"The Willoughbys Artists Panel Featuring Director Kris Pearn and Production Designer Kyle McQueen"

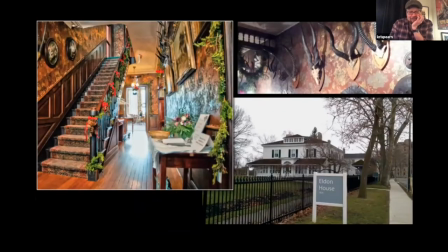[49:24]
And then one of the things actually early on, there's a museum in London called the Eldon House, which is a Victorian family, and they bequeathed all of their stuff to the city. And it always struck me as funny in a kind of a dark way that, you know,
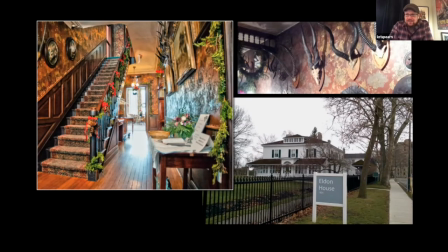[49:41]
one of the symbols of success was like dead things on the walls and like, you know, the kind of collections of this colonial family, and yet I didn't really get the sense that they actually liked or loved each other. They just sort of had a lot of stuff that they gathered.
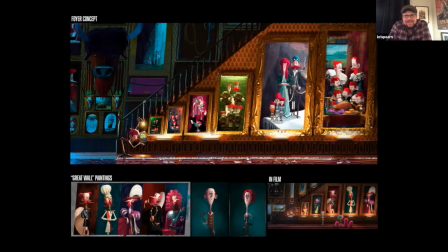[49:54]
And so we kind of wanted to take that into this world, right, Kyle? Like in terms of how and just fill this, you know, there's too much stuff in this house.
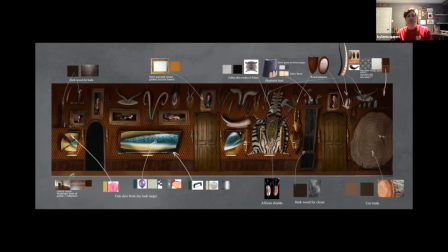[50:02]
It's gross. And just, you know, it's this idea of this, nothing's been thrown away, this idea of neglect, but yet, you know, these are trophies. These are what it means to be a hero, or these are what it means to be great in Tim's eyes. 100 years ago, somebody came home with an oarfish that wouldn't fit, so they put it on 3 walls, right? Cut it into 3, make it fit. We'll just make it work for the room.
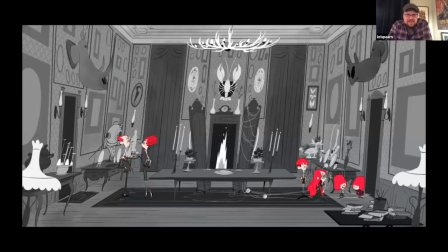[50:23]
These early sketches really kind of just, I think, give us a sense of how lived in the space was, right?
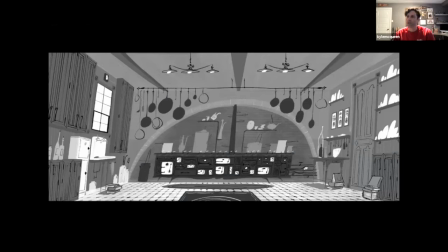[50:29]
In terms of, yeah. And, you know, it was a bit of a museum, the idea being that it was so almost frozen in time.
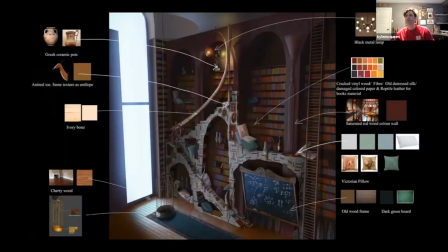[50:37]
And then when we get up to the kids' room upstairs, you know, this started out as this was the place where all the kids lived, but ultimately we boiled it down to this is where the twins live and build and create and imagine. Kind of their internet. It's their internet, exactly, and it's sort of, they built this playground for themselves out of all of these books.
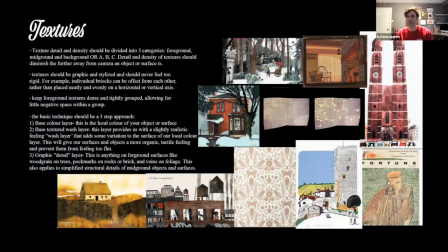[50:57]
So the kids, we had this idea early on that, you know, these are kids raised by books, and so that's where a lot of their information has come from, and they've been shut off. So we wanted to get that idea through. And then like the texture, sort of the richness of that world was something you were always really passionate about, right?
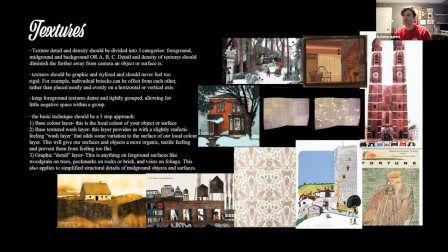[51:14]
Yeah, and we've touched on this a little bit, you know, here and there. And again, it just came down to scale and this idea of using
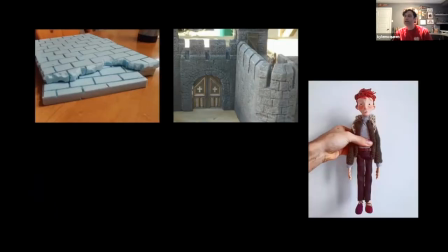[51:22]
watercolor and washes and staining and these kinds of these imperfections to kind of give a grit and an earthiness to the set, as well as, you know, these oversized, this oversized scale.
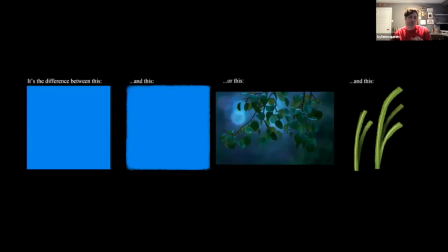[51:37]
And then if you, again, like I said, if you were to make this by hand, you know, what materials would you use? And if these were sort of 9-inch dolls, a lot of your materials would feel oversized. The weaves would be bigger, the materials would be bigger.
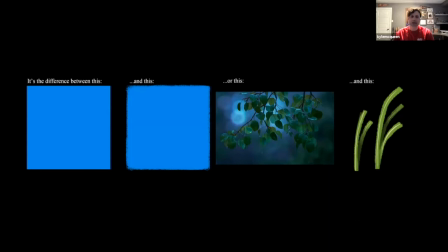[51:50]
And so that's something we really wanted to make sure that came through. And this idea was something that I wanted to get in, but we never actually made it. And the idea was to develop a shader that we could use on our environments and our props that would kind of rough up the edges of it and give us a sort of a dry brush kind of feel to everything.
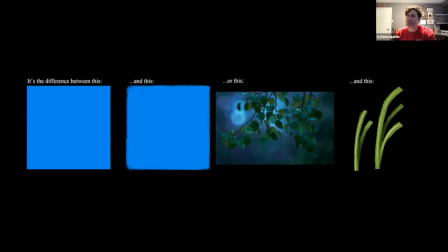[52:09]
And it's a missed opportunity, but ultimately I'm still, you know, really happy with where things landed with everything else in play. But I think this would have capped everything off really nicely, but maybe there's a place for it. Next movie.
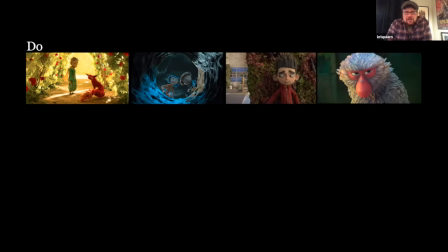[52:23]
Right. Yeah. But you talk about like, in terms of like the references and sort of like how, you know,
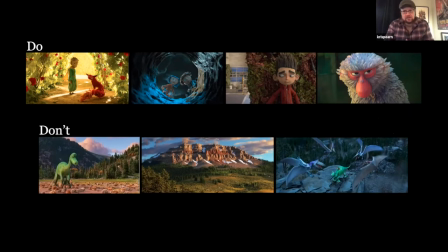[52:30]
while we're not kind of, you know, judging other people's, you know, efforts in different films, like there's just things that felt right and things that sort of felt wrong in terms of trying to make sure the world harmonized, right, Kyle? Yeah, it was just about committing to the idea, you know, and committing to it 100% across all avenues.
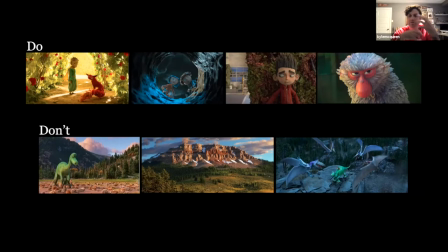[52:45]
We couldn't just push our characters and then have a more realistic feeling, you know, environments or lighting or effects. You know, we wanted to go all the way with it.
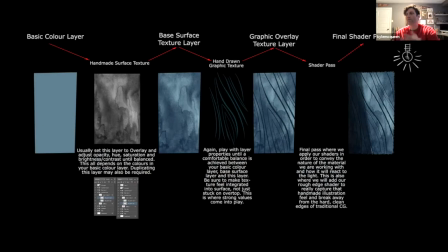[52:57]
So that was where, you know, a lot of the stuff in the style guide was trying to be informative of. And this is just sort of explaining how to build up those layers, you know, for our surfacing artists and our designers to give, to sort of achieve that look.
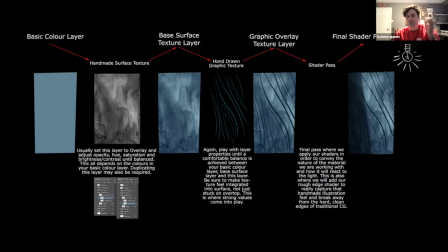[53:13]
So starting with a clean slate, laying in your wash, then you put a hand-drawn texture to that in a graphic way, and then we light it. And so that's the approach we took for getting a lot of these looks.
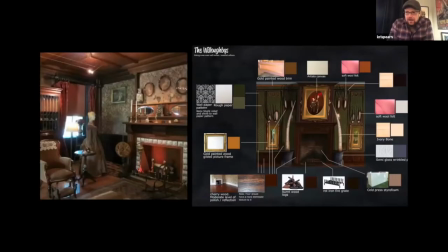[53:25]
And it kept the imperfections present in a way that whether the audience picks up on it or not, it's there through the whole film, right?
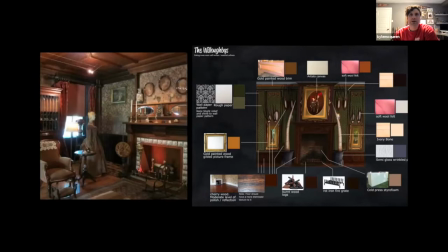[53:33]
And whether, you know, despite it being made on a computer, it still started by hand. All those textures were made by hand, and that was fed into it. So it still had that human handmade touch to it.
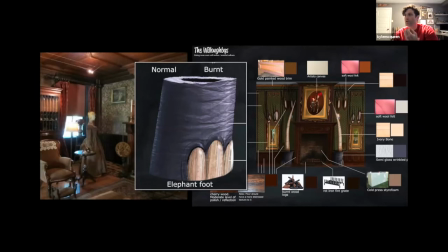[53:44]
And then with this, you know, you're starting to see a lot of, this is just another example of materials and textures we use in place of their real world look.
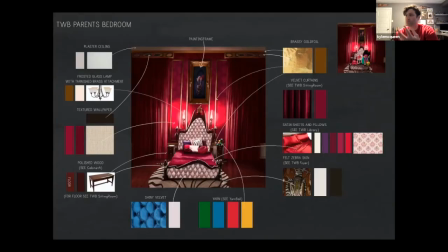[53:54]
And, you know, cold pressed styrofoam became bricks and rocks and all kinds of things. So there's a lot of choices here that once we had the groundwork laid, you know, it was easy to just start laying it into all the elements of the film. But what about the world outside? I mean, this is an early concept piece from Robin Joseph, and
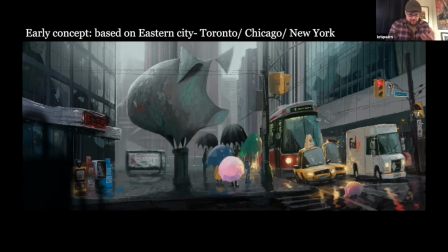[54:17]
right after sort of like reading the book and starting to break the script, I love the idea that this was a back east city. So whether it's Chicago or Boston or Pittsburgh or New York,
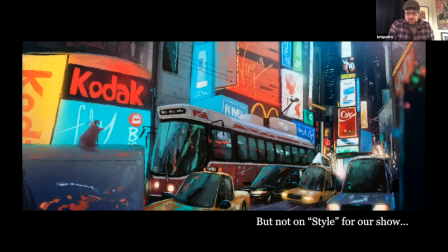[54:28]
Toronto, like we wanted to kind of get that sort of feeling of a city with a lot of density and a lot of history. And I really loved this art, but it didn't quite feel right for the style of our show.
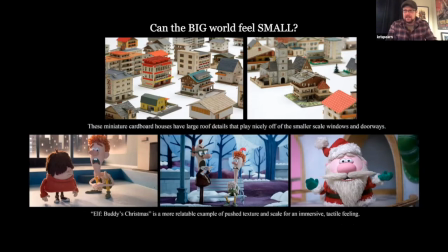[54:39]
So when Kyle came in, you started to kind of push forward this idea of this miniature world, right? Yeah. And again, balance is key here. We couldn't, if we made everything small but the same ratio, it wouldn't feel small.
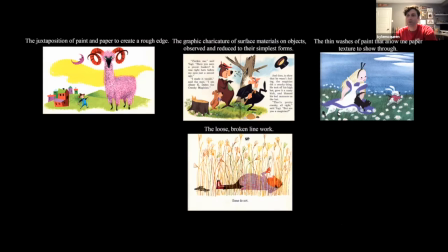[54:54]
So we had to, this mixture of big and little, and making those choices where we felt would give us the impact that we needed. And again, more inspiration, just looking at ways we could, textures and the look of it.
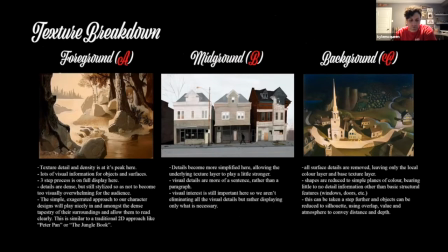[55:11]
This idea was more about distance to camera and trying to fake a lot of that stuff and get an illustrative feel in terms of detail. So anything that was further away just became silhouettes, and we stripped detail out of it.
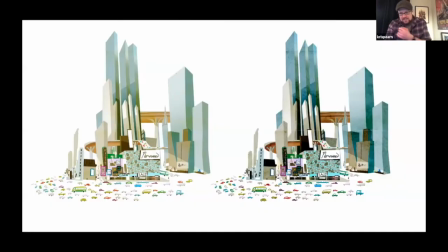[55:25]
And the you see that in Aaron. This is Aaron Spurgeon did these, right? Yeah. So this was an idea where the Normans and the mid-ground there, denser textures, and then as we move back, we simplify things.
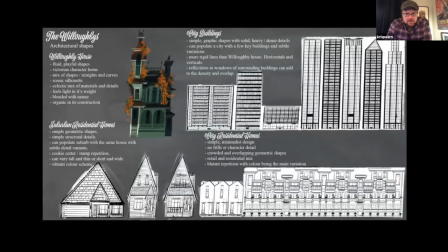[55:39]
But as you started to kind of throw it into your style guide, you wanted to kind of have that sense of like different types of buildings sort of populating this world, right?
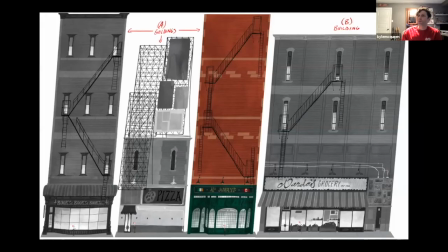[55:48]
Yeah, but in a contained way, in a limited way. We still wanted the Willoughby house to be the thing that felt iconic in this space.
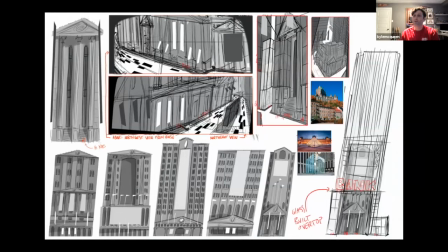[55:56]
So while we were pushing a lot of the silhouettes, the buildings, a lot of them were repetitive, but scale was really important.
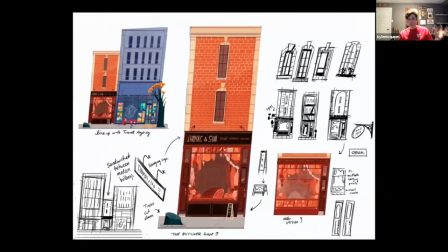[56:04]
We wanted to feel that change, and that the world had moved on without them and sort of forgotten about them, and we're building new on top of old, and cities progress as they do.
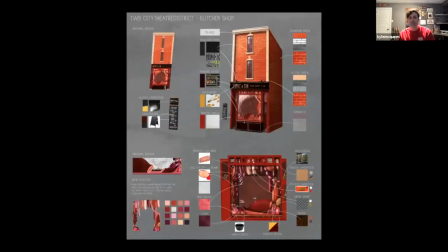[56:16]
And so we wanted to get that sense of that believability into the city itself.
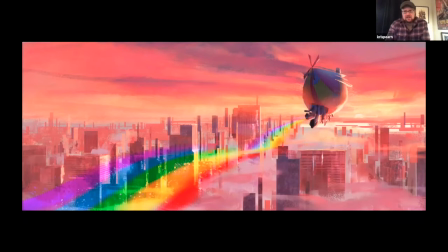[56:22]
Ultimately, the story is about these kids that are resisting running away from home to grow up. And as the film goes towards the completion of their arc, they have their road trip.
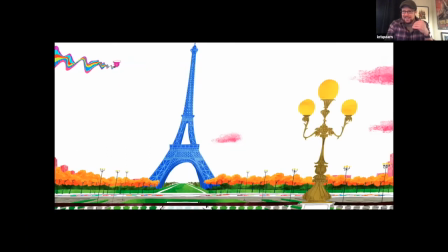[56:32]
And Kyle, you were talking really early on that as they get closer to, I think, where the movie wants them to go, we reward them with color and actually whimsy, right?
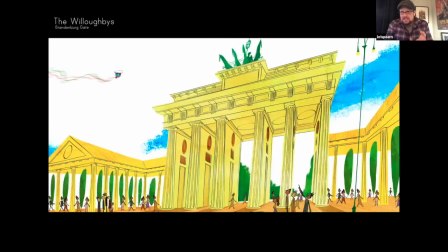[56:41]
So the idea was always going to be like a kid's book, right? I really wanted that moment.
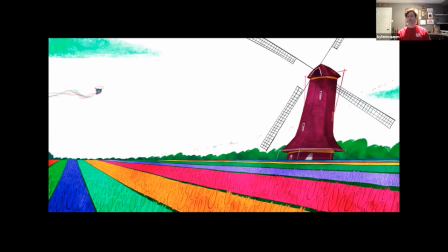[56:46]
I wanted a moment in the film where we could just open up color, turn the taps on, and just
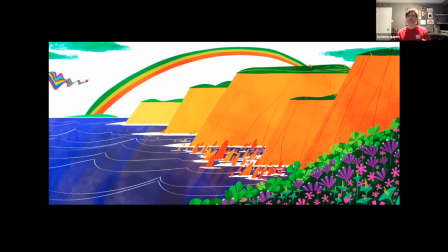[56:52]
experience what these kids are feeling for this first time, being out on this journey and seeing the world in this way.
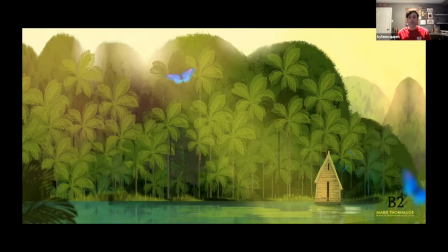[56:58]
So it became really important to me to find that, go inside of a Sasek book essentially, and have a moment where we could do that. And from then on, we kept it open. Once they're outside, that color is there, and they've accepted it.
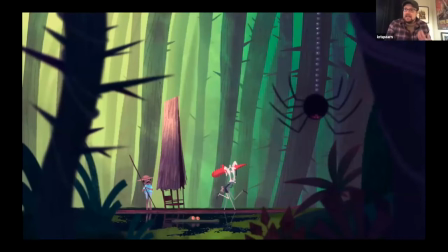[57:11]
And so it was for the kids and the parents, right? Basically, like any of the characters that broke out of the house, we wanted to reward them with this sort of.
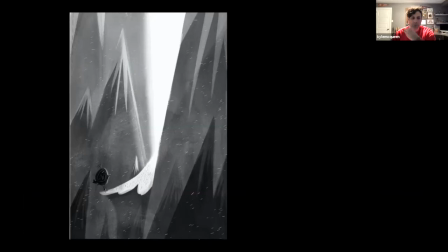[57:18]
Yeah, and I think you really feel it, as an audience watching it. We were restrained, and we had little hints when Ruth shows up and Annie shows up,
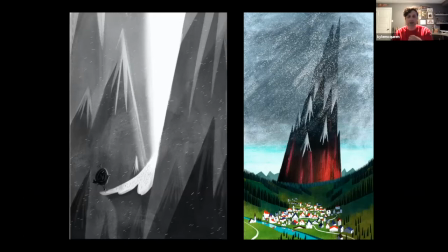[57:26]
and then they go to Melanov's. But ultimately, we kept retreating back to the house until this moment when the kids finally leave, and then we kept it open. I always felt this illustration of the elf felt like a golden book, like it had that, like it was really committed to, I think, in terms of the whimsy of it, right?